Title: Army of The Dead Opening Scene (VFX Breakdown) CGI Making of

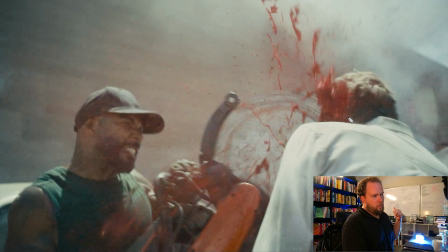[32:32]
I feel this is really thick overall. I feel like the CG blood in a lot of these sims is like really kind of clumpy and thick, but I like it. I think that it's just got its own style. So I feel like it's quite different to what you would typically expect, but I think it works.
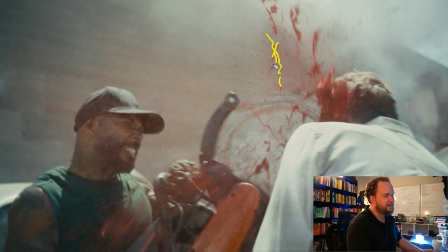[32:49]
A lot of the stringiness these days is just like a value, depending on if you're using RealFlow or you're using the flip solver in Houdini or Phoenix or however you want to go about it. Like Equalizer with Denzel.
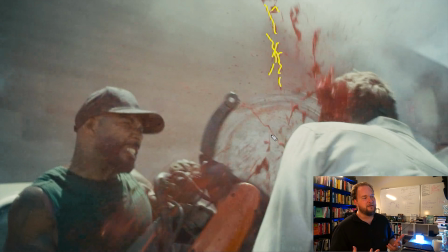[33:03]
Like Denzel never wanted to get his, you never want to get dirty. So anytime like he stabbed someone, shot someone, whatever in that movie, we had to create blood effects for it all because he didn't want to get dirty on set. And so it's, you end up doing a lot of this stuff and staring at blood all the time.
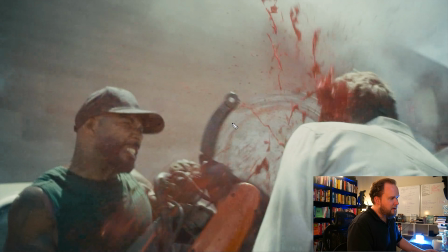[33:21]
This sort of thing, you pretty much got a dummy saw. It's probably not even touching him. There's probably quite a distance between the saw and him. But the way this is set up, let me just play through it really quick.
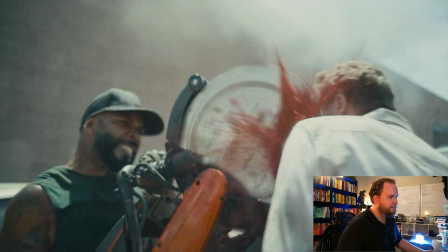[33:36]
But the way that you typically would do this sort of thing is that this would be an object replacement.
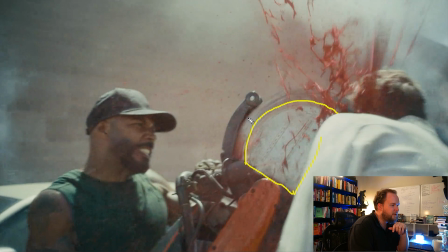[33:43]
So this is practical, but then the saw itself is completely CG.
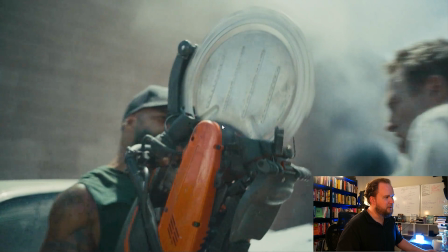[33:50]
So I'd say this is a digital saw, and you got it spinning, doing its thing,
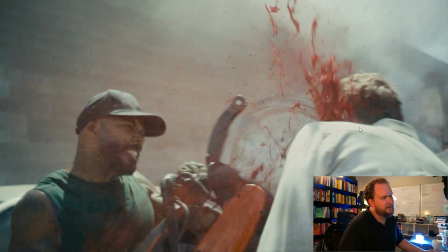[33:55]
and that way you can get a lot closer to the talent than you could if you didn't have that at all.
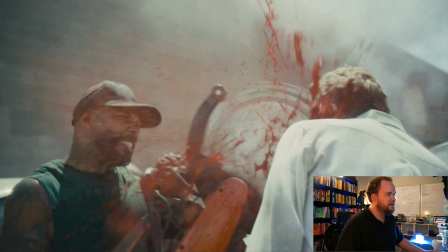[34:00]
And then all this stuff here is just, you know,
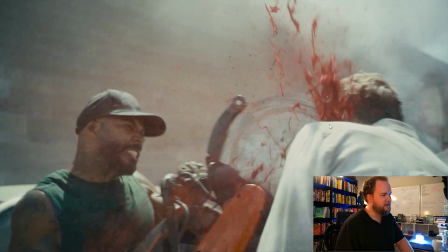[34:04]
cutting in, so you got a 3D track and it just kind of moves in, and you just have this stuff shooting out.
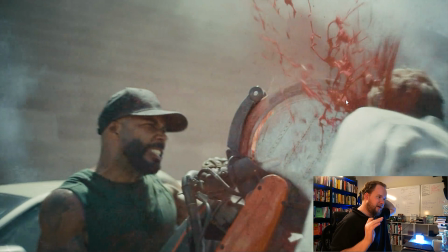[34:10]
So he's giving it an initial velocity, so it just has the first velocity, bam, shoot out. This thing's spinning, which would catch some of it. The main thing is like what really makes it.
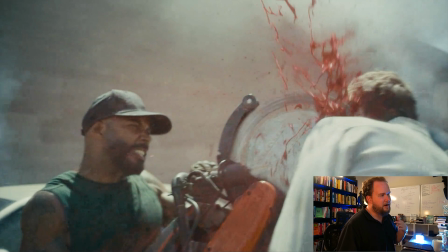[34:19]
Yeah, I'd say there's a few different emitters on here. Some are like high velocity, then you got some that is more kind of there to fill it out.
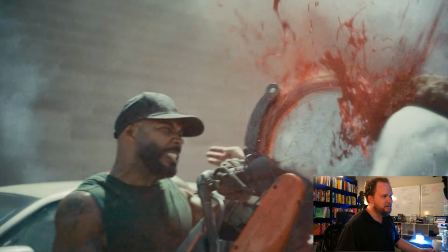[34:25]
So I think there's like two different types of simulations going on.
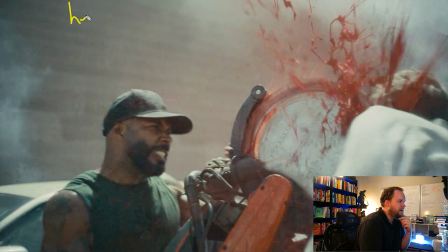[34:33]
But what really makes it is you've got a few different elements. You got the hero, what do you call it? Blood, I guess, which is typically going to be this stuff here.
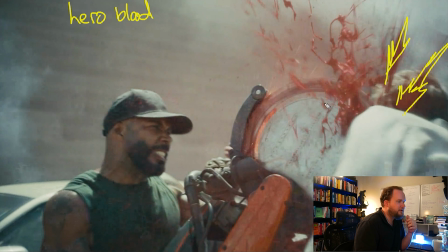[34:47]
And I feel like that's the kind of stuff that's primarily shooting out I feel like there's the secondary one, which is more to fill it out, which is more that clumpy stuff that I was talking about. So I feel that's more very specific. But then on top of that, you've got this blood mist.
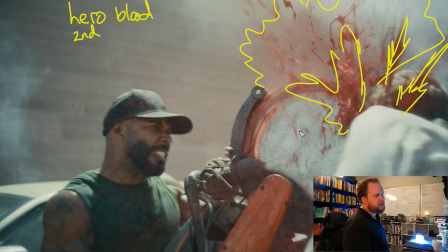[35:05]
And this really is important because something like this, especially this close, you need that sort of spray or mist, because otherwise it just seems like a very clean bunch of simulations. But by having that, it makes it just feel like the stuff's exploding everywhere. And then you got these little blood spritz everywhere, which are really important as well.
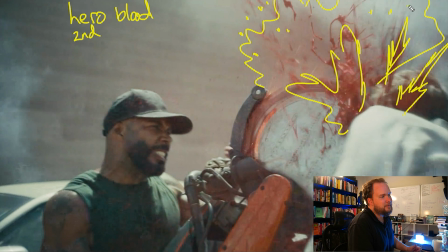[35:24]
I've done so much CG blood in my time. But yeah, you've got the hero blood, but then you got the spritz and the mist. So these are really critical, and they're more there to fill in the negative
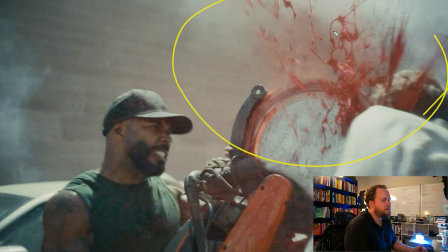[35:41]
space, and that way the whole effect ends up being more like that, rather than it just being some like little fine strings. But yeah, I like how this turned out. I think it's really cool. But that's typically how you would break it down.
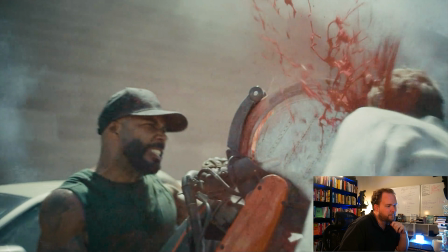[35:52]
It's just, you have a CG saw in there, and that way you can get a lot closer. You've match moved him,
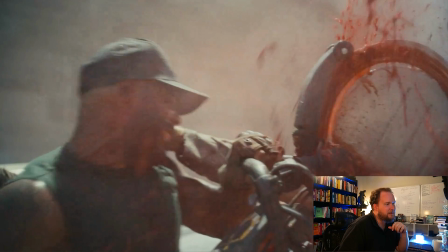[35:58]
and you're just emitting crap loads of the stuff.
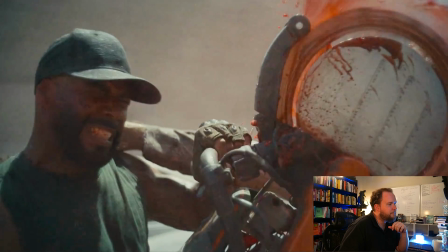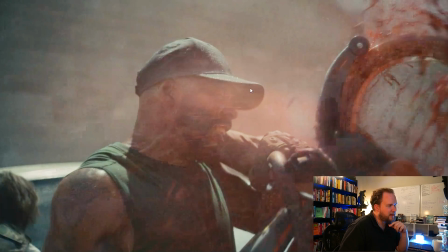[36:07]
And so that's kind of cool. So they've actually done a practical squib as well.
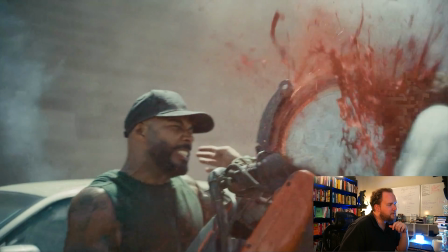[36:12]
So as he gets closer to him, you see that he goes from having nothing really on him to,
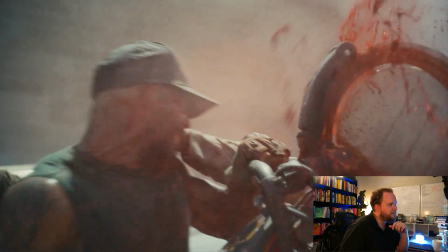[36:18]
right, in that jump cut, he actually gets hit and he's got blood all over him.
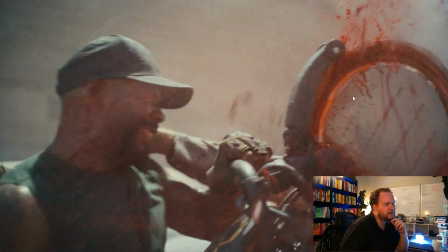[36:25]
And that actually does two things, because then it gives you this practical element as well.
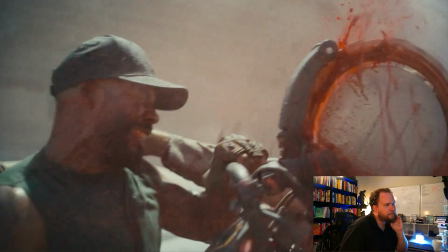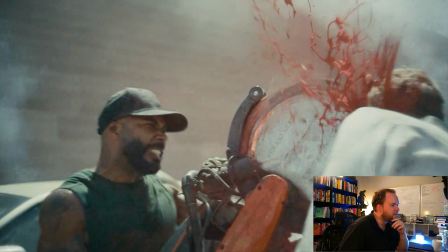[36:38]
Okay, sorry, I'm looking at this a bit more, so now I understand.